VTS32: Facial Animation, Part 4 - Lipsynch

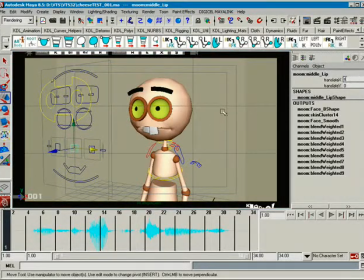[25:04]
So we'll take that back to 0, and we'll set a key here just to mark it. I said we'll set a key here to mark it.
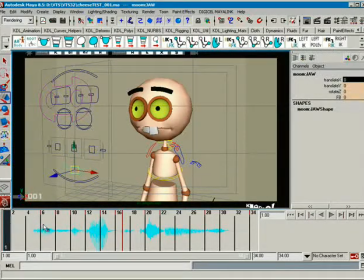[25:11]
Let me mark the, use the same keys that we're using for the jaw, just to make it real simple. So the first one is U, right? U. But by the time you get back to the F, now does he go all the way wide again?
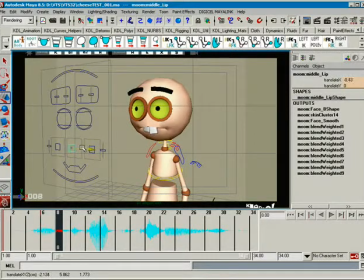[25:29]
No. But what you can do is leave a little bit of the U in there, like he's transitioning from U, 4. So the OR is going to have some of that in there. So use the F. The F can have a little bit of an in shape, okay?
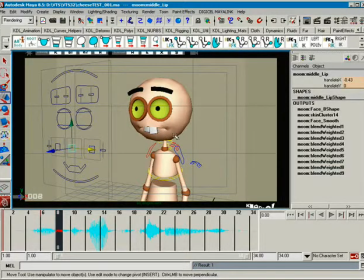[25:43]
Because the F, the lips, not really that important, you know. But so what we'll do is we'll leave just a little bit of an inside feel to it, okay?
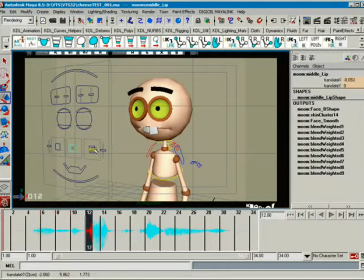[26:00]
And by the time it gets to the G, we'll widen it up a little bit, okay? And then the got, you can go got or got. Ah is more of a wide sound, so we'll make that a little bit wider, okay?
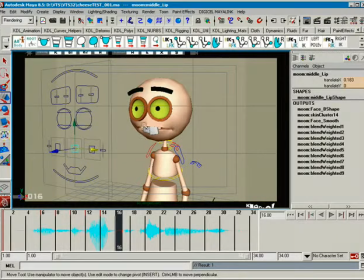[26:17]
And then as far as the T, that T, that all T shapes are inside the mouth. So the exterior shape of the mouth is really dependent on where it was and where it's going, okay? So it's going to go from a wide ah to a ch, okay? For ah, the ch.
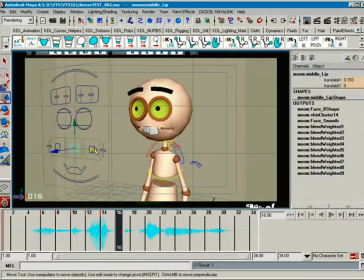[26:34]
So it's going to be somewhere in the middle here. It's not going to be narrow. You can do a T that way. You can do a T that way. You know, T's are all, and D's and all those kinds of internal sounds of the mouth are very dependent upon at least how they appear externally.
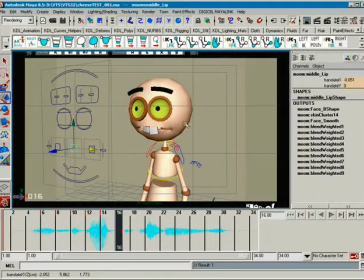[26:52]
Not the tongue, but I mean the external in and out is dependent upon what strong wide shape or narrow shape is around it. Okay, these internal sounds, G's, K's,
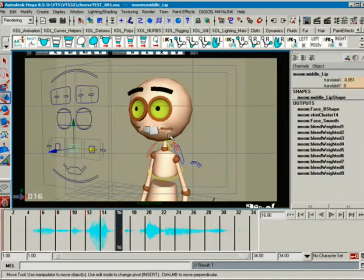[27:05]
a lot of these things, even S's, T's, D's, N's, those are all happening inside the mouth cavity. So the external shape is more a transition from one position to the next.
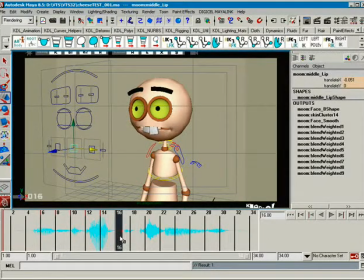[27:19]
Okay, so that's a good thing to keep in mind. There is no quote-unquote T shape for lips, because lips aren't important to make a T. You don't use them. You use your tongue and your teeth, and that's it. Okay, so he goes here, and he's open a little bit, and we can leave that the same.
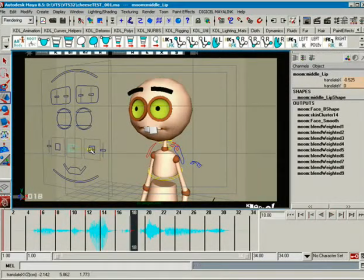[27:37]
And then for the ch is more of a inside thing, like ch, all right? And we can tighten that down a little bit too if we want. And then the E, of course, is wide for cheese, okay?
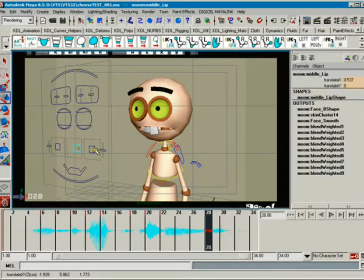[27:57]
And you can kind of tighten that, you know, make it come in a little bit so that the extreme is at first. And then for the S, we'll tighten it in a little bit more. And then to rest, we'll come in a bit. Okay?
So, you forgot the cheese.
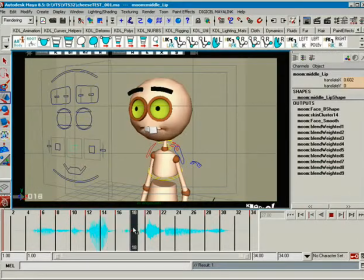[28:19]
Now, that right there I'm not liking too much, because it's the. So we'll go ahead and we'll leave that kind of neutral. And then we'll get to a strong ch right there, okay?
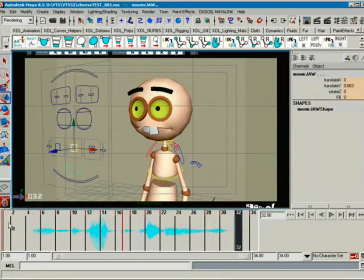[28:32]
All right, so let's take this. And this, and we'll take all these keys, and we'll slide them back. Now, the one cool thing about working on a computer is you can scrub through this stuff and make it pretty simple.
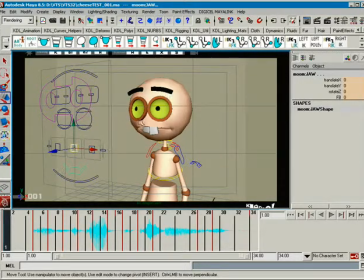[28:46]
You want to be careful to try and maintain some consistency as to where the keys are falling.
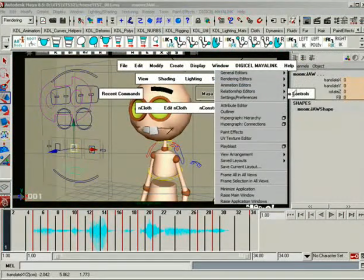[28:54]
Okay, we don't want to get into a position where, you know, you're tracking a bunch of different controllers all over the place.
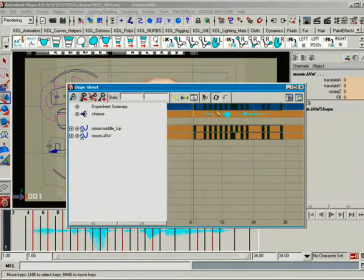[29:01]
So what I try to do, if you notice here in the dope sheet,
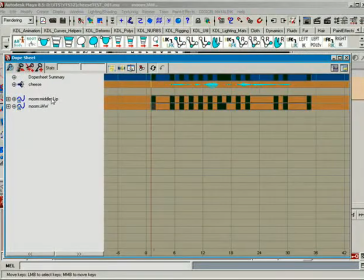[29:04]
I tried very much to keep the middle lip and the jaw on the same track.